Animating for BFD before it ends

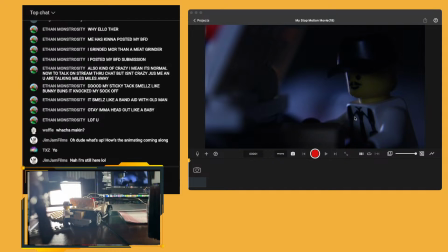75:30 TXZ, what's up? Yo, what's up? How's it going? I am animating him picking up a package from the car. So, from the trunk. This is gonna be hard. This is only the intro shot.
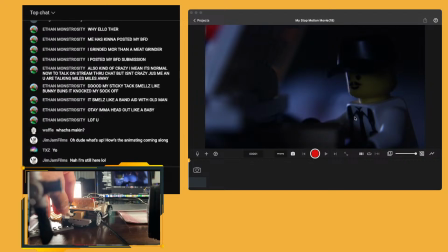75:44 This actually sucks because I have only done 15 seconds of about a minute long animation that I planned. maybe a minute and a half long. Well, that's pretty good. Boom, boom. Then he goes and picks it up.
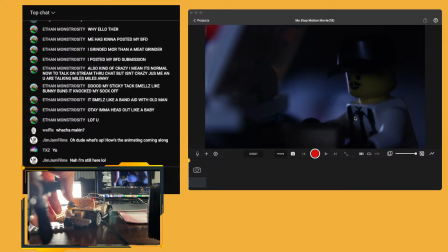And then we're gonna do
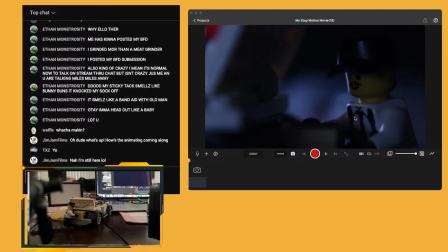76:26 saving. Maybe we'll save the other light for lightning. Should this be lightning? That works. We can just flip them around.
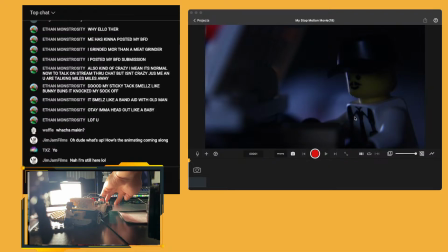There we go.
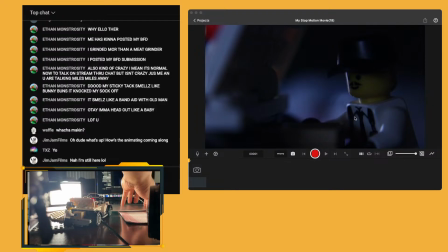76:59 That does not look like lightning, brother. Because it goes dark instead of going brighter. But I don't have any other lights. What if I turn on my phone flashlight? Gotta just figure out a strat.
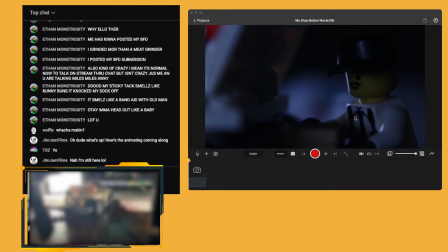Boom. I can double use my phone flashlight
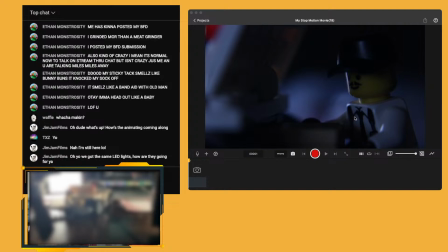77:30 as well as using it to be a camera. So I can delete this frame.
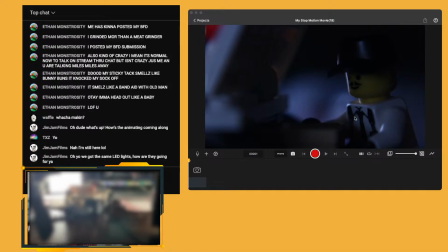77:42 Lean this guy forward still. There we go. And then I just have to blow it out a little bit more because it's too aimed. So let's do something like this. No, not like that. Maybe I do it like this.
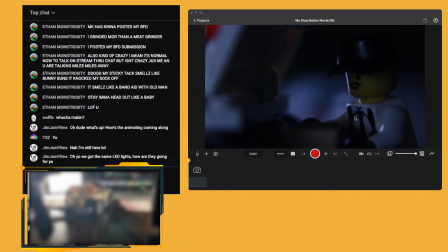78:01 That's good. Then go back to 125 and save this. There we go. Oh, the camera isn't even working. Oh, yo, we got the same LED lights.
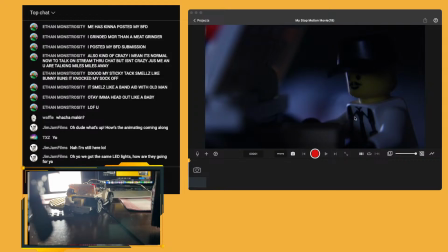78:15 How are they going for you? Oh, they work nicely. They're going very well. I like them a lot. But I think. Wait a minute.
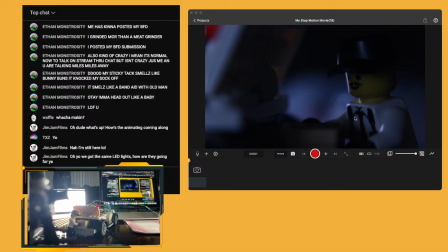78:28 Did my phone camera stop working? Nope, it's working again.
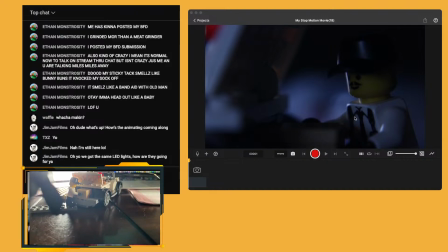78:33 It's just when I use the flashlight, I guess I can't see. So that's interesting. Let's have him pick up the box.
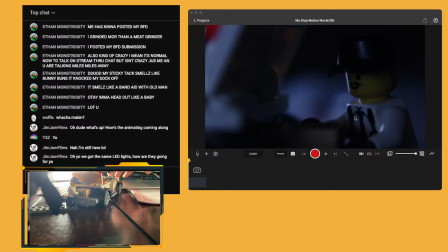And the flashlight will also help me with the animation, so it's not so hard. So it can actually be kind of an additional animation cheat, because then I don't have to
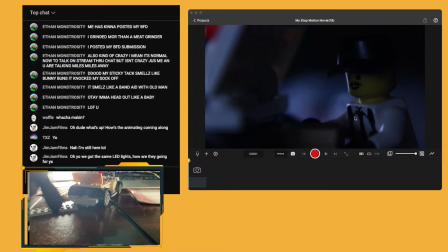79:08 I can use the flashlight as a way to make my animation quote unquote smooth, because you can't tell that it's transitioning.
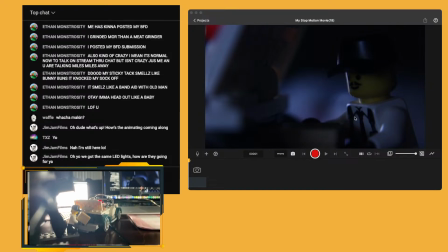79:23 Then this will be another flashlight shot as it goes into the flashlight. Where'd you get your
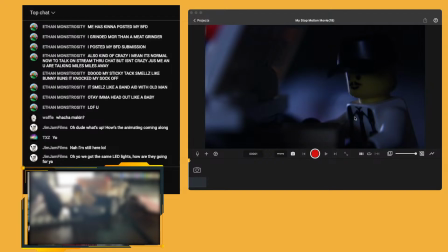79:36 brother? Where'd you get your LEDs from, Jim?